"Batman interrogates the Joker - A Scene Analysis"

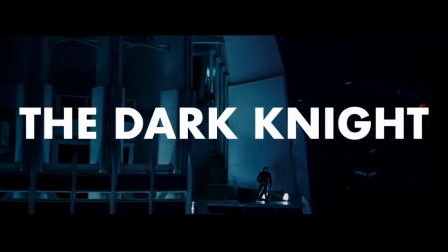[0:01]
The Dark Knight, the second in a trilogy directed by Christopher Nolan,
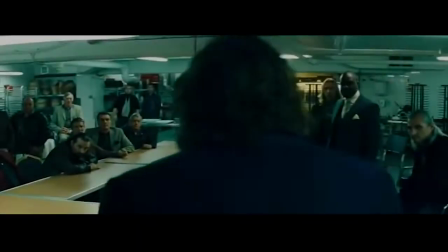[0:05]
is widely considered the best superhero film ever made, with a fourth place rank on IMDb out of all films.
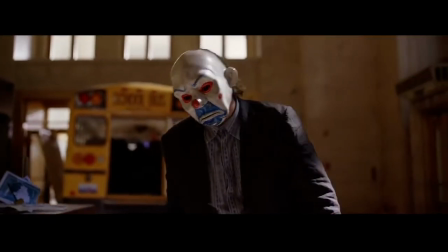[0:11]
It is masterfully written and acted, and is brilliantly shot.
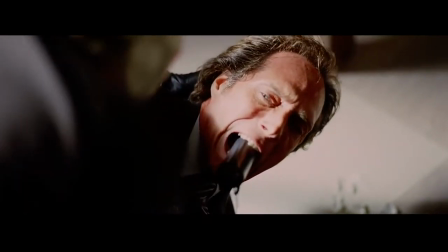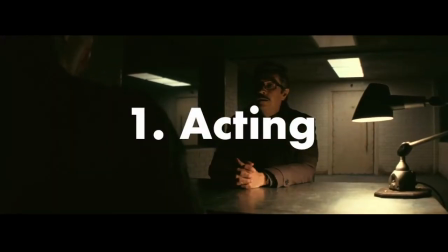[0:24]
The interrogation scene in The Dark Knight contains one of the best performances in the film.
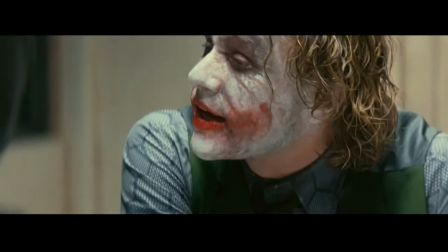[0:28]
Heath Ledger plays the Joker in a way which constantly keeps the viewer captivated, and mixes with dramatic lighting to reflect the scene's plot points.
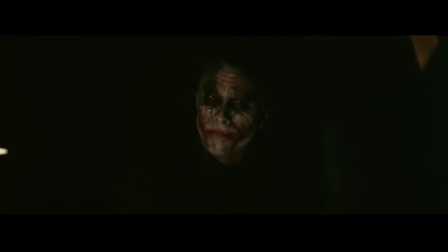[0:36]
In the sequence, Heath Ledger uses tics, such as licking his lips and flickering his eyes around the scene.
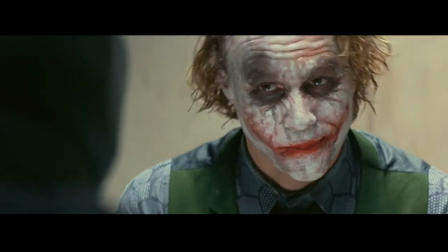[0:42]
His movements are manic, but not over the top. This causes the audience to see the Joker as unhinged, but in control.
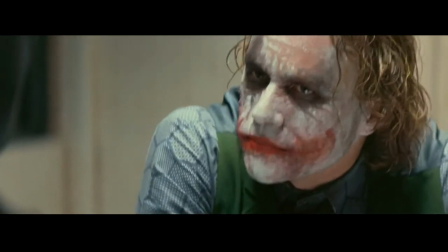[0:49]
By constantly moving his eyes around the scene, he shows the viewers how manipulating the character is.
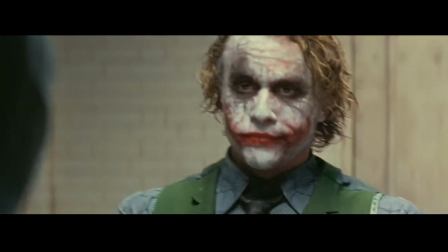[0:55]
While he says he has no plan, he is constantly manipulating the world around him. Ledger portrays this in a perfectly subtle way.
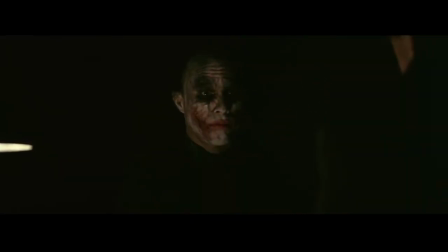[1:01]
At the beginning of the scene, the Joker is restrained and somewhat relaxed,
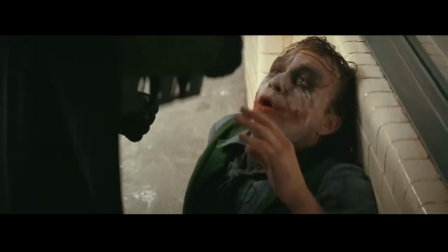[1:06]
but once Batman begins to interrogate him, he becomes more and more unhinged to reflect Batman's increasing anger and strength.
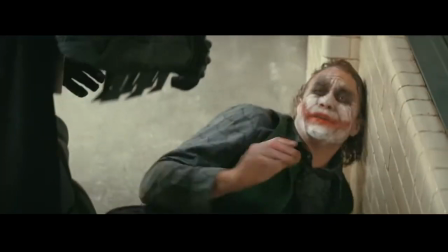[1:12]
It gives power to his performance when he starts laughing and becoming manic.
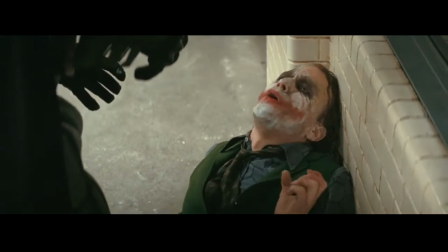[1:17]
Their energies remain paralleled throughout the scene, as both are outcasts, but one stands for order and the other stands for total anarchy,
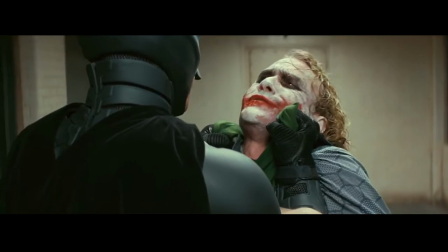[1:24]
an unmovable force versus an unstoppable object.
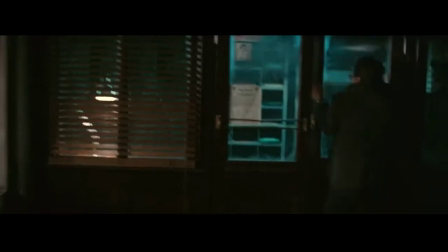[1:28]
This induces an escalating sense of anxiety in the audience because there seems to be no easy way out of the situation.
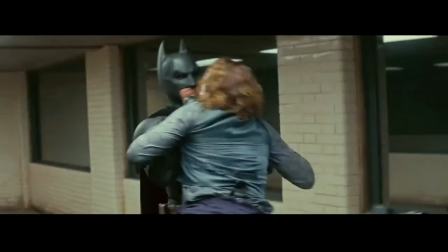[1:34]
The other elements in the scene antagonise this rising anxiety. The camera movement becomes hand held and shaky and moves around quickly.
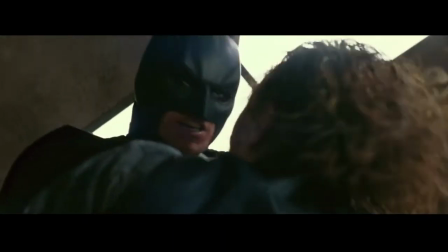[1:42]
This makes it harder for the viewers to realise what is happening and makes them more sympathetic to Batman's anger.
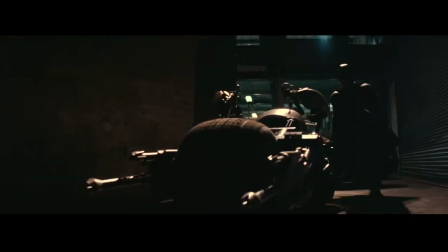[1:48]
The film's score reflects this as well. After the Joker says, You're gonna have to play my little game if you wanna save one of them.
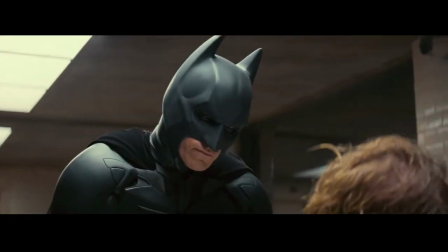[1:56]
The music goes into a slow crescendo, this induces anxiety in the audience and reflects the increasing tension between the two powerful characters.
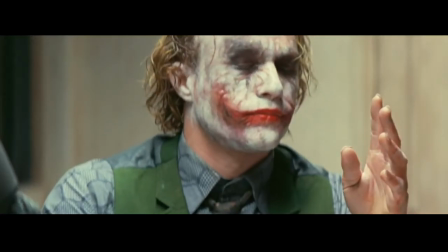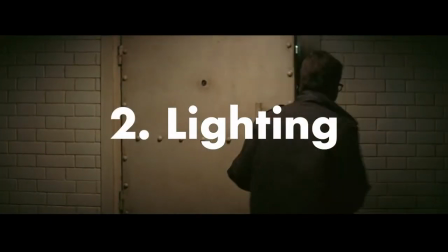[2:08]
The scene uses many subtle lighting cues to progress the plot, lit with harsh, unnatural, practical lighting.
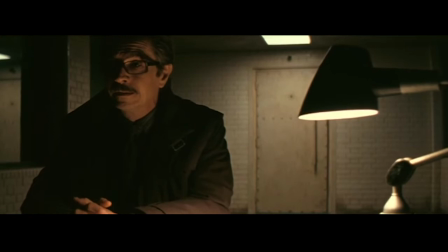[2:15]
The first part of the scene is lit with a dim lamp as practical light and is shot in front of a dark background so all you can see is the Joker's face,
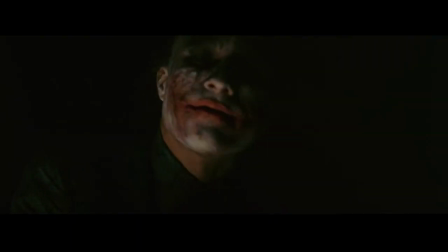[2:22]
standing out from pitch black with his white face paint. All the viewer can see is Heath Leach's performance, allowing them to see every little facial movement and detail. Isolating the viewer with the Joker forces them to listen to him from a pure lens by removing distraction from the other cinematic elements.
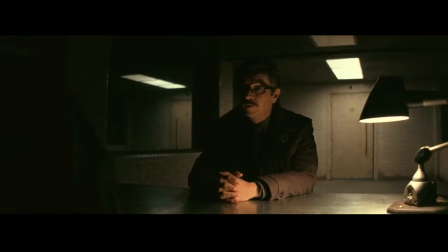[2:39]
It also forces them to see Commissioner Gordon's point of view, allowing the viewer to sympathise with him.
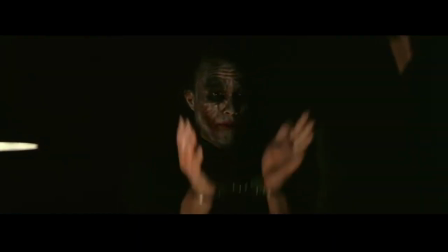[2:44]
Even though they are lit by the same light source, the Joker's face and hands are fully illuminated, but Commissioner Gordon's face is only half lit.
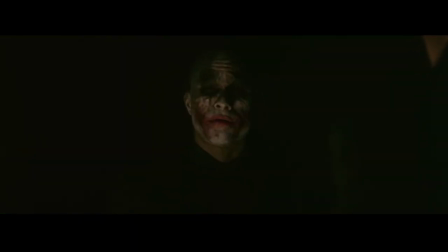[2:52]
Illuminating the Joker's face shows that his knowledge of the hostage's whereabouts gives him intellectual power over the Commissioner.
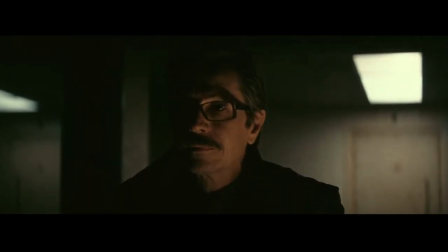[2:58]
But the Commissioner's face is only half lit because he is in the dark about where Harvey Dent and Rachel are.
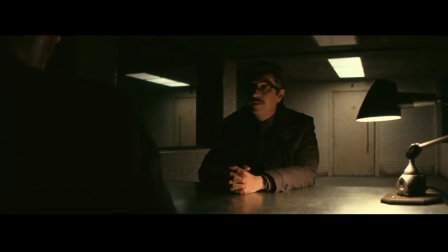[3:04]
This hints to the viewer the power dynamics going on in the scene.
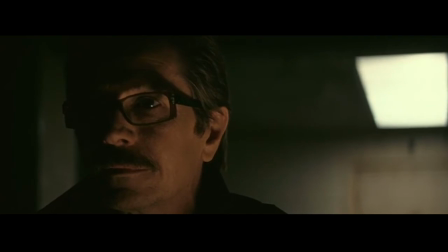[3:08]
The only other source of light in the scene is a fluorescent light above the door behind Commissioner Gordon, foreshadowing to the viewer that he can, and will, leave the situation. The Joker however is trapped by the darkness, which hides his real interrogator, Batman.
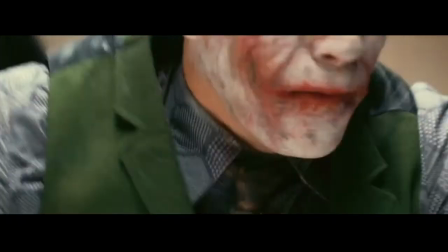[3:24]
The second part of the scene is suddenly lit in bright fluorescent lighting. It has an unnatural tint to it and eliminates all shadows from the room.
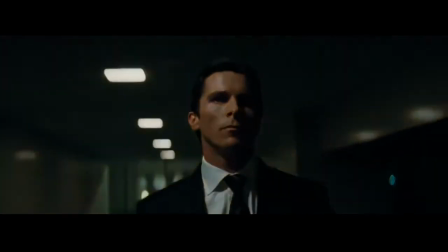[3:31]
Because Batman relies on the darkness to conceal himself, it puts the character in a difficult situation where he can't use trickery to overpower his enemy.
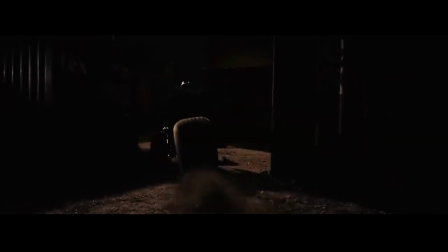[3:40]
This makes the viewer uncomfortable as it's a sudden change to the darkness they had come to expect from the dark settings of the Joker and Batman's usual confrontations.
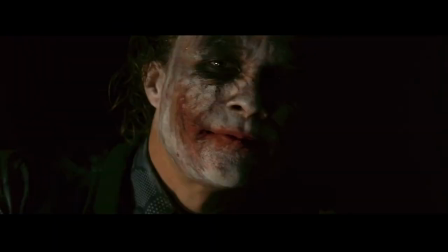[3:49]
This uncomfortableness is aggravated by the non-diegetic sound. For example, when the fluorescent lighting is turned on, a high-pitched ringing sound can be heard.
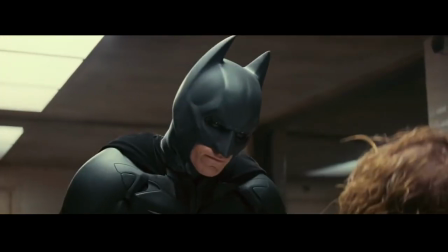[3:58]
This makes the shot intentionally confusing and adds to the intensity of the lighting, reflecting the flooding of senses the Joker would have experienced.
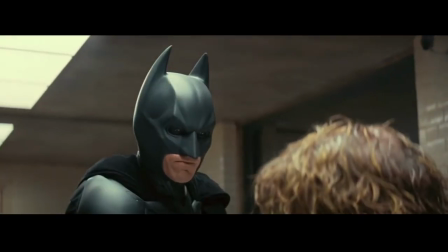[4:06]
After his head has smashed the table, the audience hears a low thumping sound,
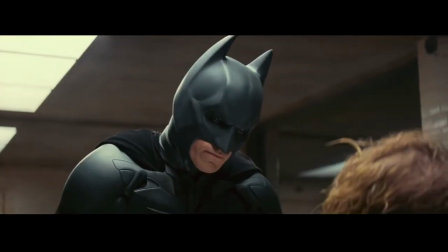[4:10]
reminiscent of blood pumping to the head, which slowly fades.
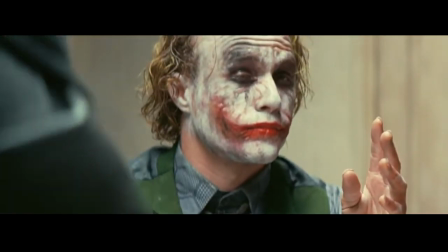[4:18]
This makes the pain more palpable and visceral for the audience, as it reflects the sensation of intense pain dissipating.
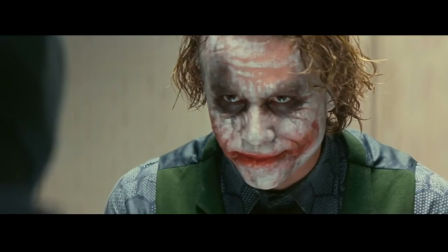[4:28]
Noland meticulously controls the character's placement in the scene and the way the camera moves around the scene to reflect and enhance the plot.
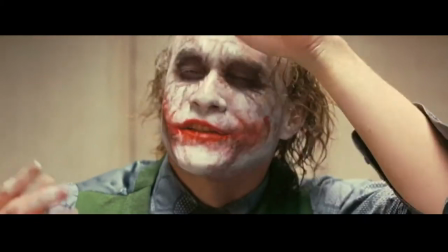[4:35]
At the start of the Joker and Batman's conversation,
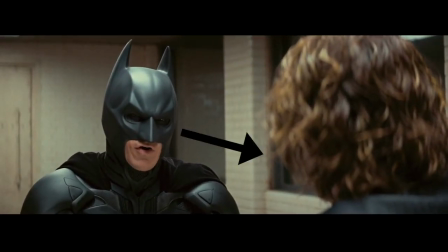[4:38]
the Batman is shown on the left of the screen looking into the right, while the Joker is shown on the right looking into the left.
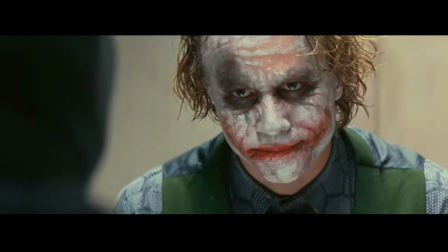[4:45]
This makes the Joker the antagonizing force in the scene, and the Batman the progressive force.
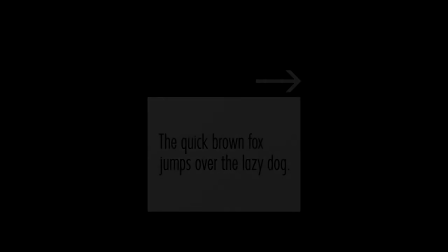[4:50]
Because we read left to right, screen direction typically uses placing on the right to indicate progression and morality,
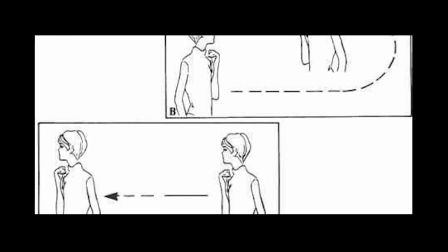[4:57]
while placing on the left indicates antagonization and conservatism.
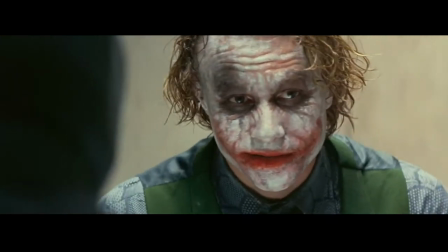[5:01]
But as the Joker talks, the camera begins to move around the characters, pushing Batman into the right of the shot.
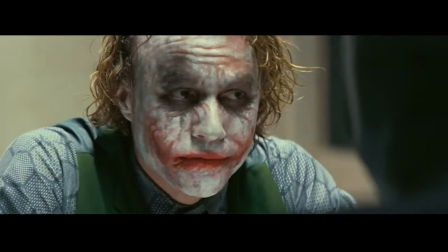[5:08]
This confuses the audience as the lines between the right and wrong become blurred,
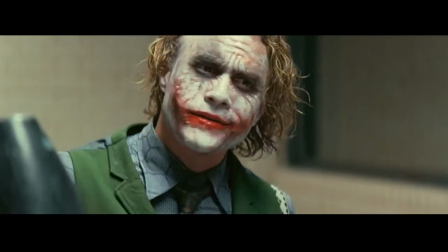[5:12]
causing them to wonder whether the Joker is correct and whether he will overpower Batman psychologically.
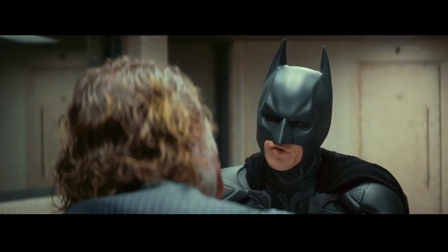[5:20]
The lighting of the characters reflects this. Batman's eyes appear almost purely black and empty, with just a pinprick of light reflected in them.
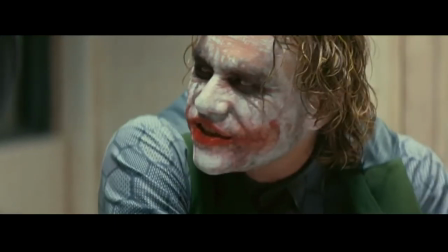[5:28]
The Joker's eyes are much more emotive and clearer to see,
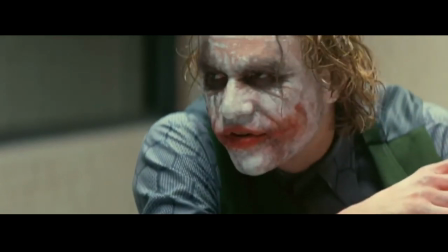[5:31]
meaning that the Joker isn't demonised and his point is allowed to be considered by the audience, blurring the lines between protagonist and antagonist.
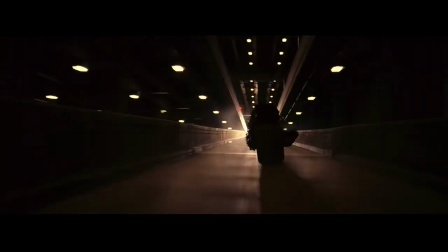[5:39]
This breaking down of the typical cues to indicate her of his villain is one of the aspects which makes The Dark Knight such a groundbreaking superhero film.